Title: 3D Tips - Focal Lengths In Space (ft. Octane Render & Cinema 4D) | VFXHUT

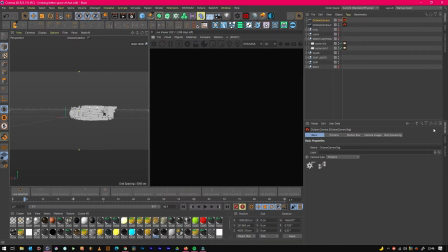(0:04)
Hello everyone it's Jack from visual effects so today and we're going to be talking about focal lengths in space so you've probably if you're watching this tutorial you've probably got into visual effects because you like sci-fi that's the reason I got into visual effects stuff because of Star Wars and things like
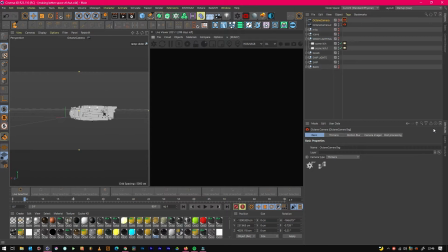(0:22)
district 9 and that sort of thing so I've seen a few amateur renders where some of the models are amazing like this model here that I've made isn't particularly amazing but with the camera placement and getting
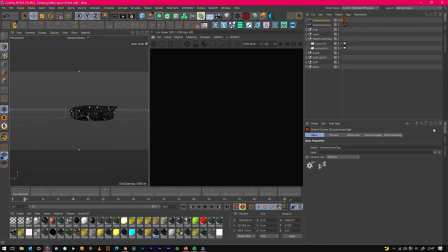(0:37)
the focal length right you can make it actually look quite good so this tutorial is specifically focal lengths in space so if we just render to see what we've got
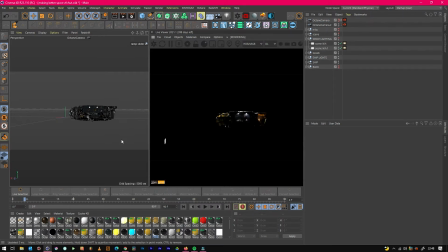(0:50)
we need to try and find an angle so you kind of want it to fill the frame so you'd probably go right up to it like this and have something like that
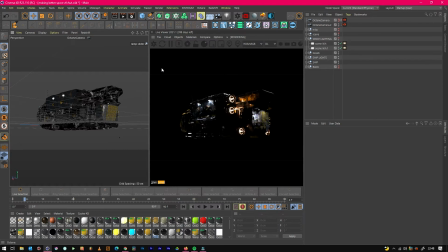(1:09)
now when it's resolved it will look quite nice but what you're used to seeing on films is quite long focal lengths the same as using longer focal length lenses like anything beyond 135mm
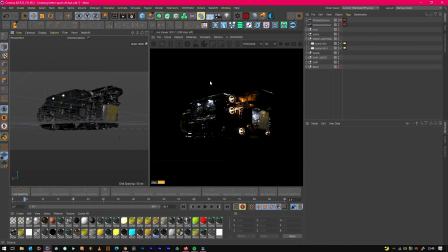(1:26)
so the reason this doesn't look as we're used to seeing on films is because we're probably too close to it this ship's relatively big not huge but it's the size
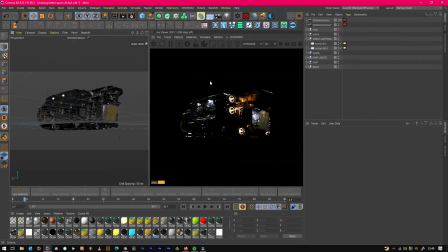(1:40)
of at least three living rooms so it's it's relatively big and so if you was to be filming that from a safe distance and being able to track it you probably wouldn't be that close to it in space so i think where it originated from unlike things like star wars and stuff is they used
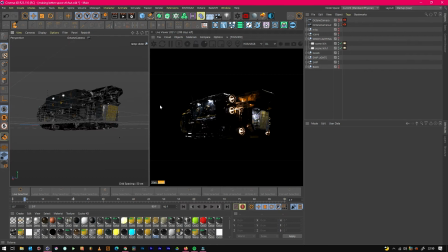(2:00)
Longer focal lens lenses so it looks like you're actually filming from another spaceship Or even if you're just an astronaut floating in space, you're not right by the ship So you'd need to zoom in to get that kind of look so I think that's where it stems from but in doing so it compresses the image and
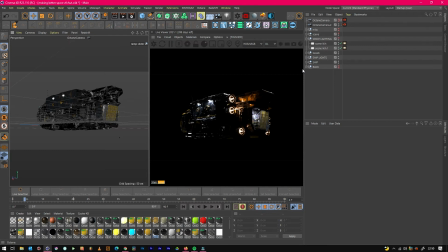(2:17)
Makes the whole spaceship a lot better looking so let's demonstrate that for you so if we just change our focal lengths now to about 135mm which is a nice
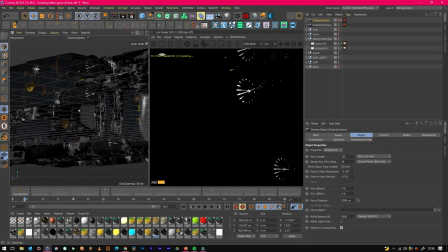(2:30)
focal length so you can see it's compressing so we just need to pull ourselves back out
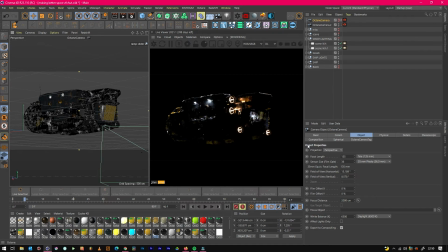(2:37)
and now we get that nice look that we're used to seeing on films which is really nice so I wouldn't really use the denoiser in this way but it's just so that I can get a good fast renders relatively quick
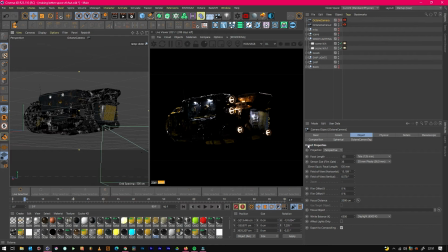(2:55)
so yeah you can see that it definitely looks a lot better even though it's not necessarily a brilliant model but it just makes it look and feel more filmy so flicking between the two you can definitely see the difference
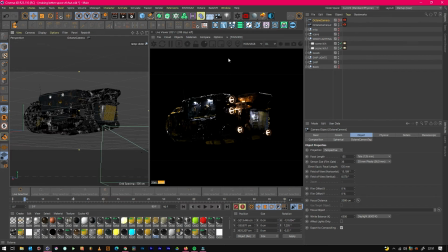(3:15)
but that doesn't mean that you can't get close still because you can create some pretty looking pretty cool looking renders by getting close to your ship with a lens like this But let's just push it one step further and go for another focal length, which is about 200 mil, which is another cinematic one That's quite zoomed and see if that makes that much difference
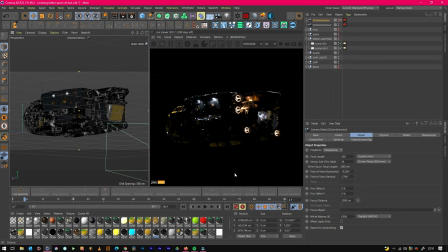(3:38)
It just makes it feel chunky and more bulky remember you've got to make the models to scale as well if you're using octane Right, so let's just spin it round to the front now. So we've got this nice looking front image and
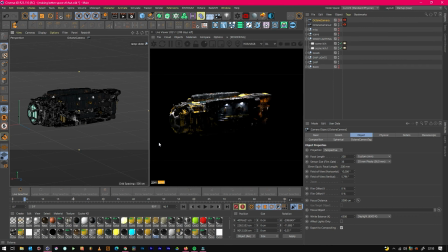(3:53)
and again look it looks quite filmic because of the lens that we've used so it's another way to like it compresses the detail so you don't actually have to put as much detail into the ship because you're not as close to the ship either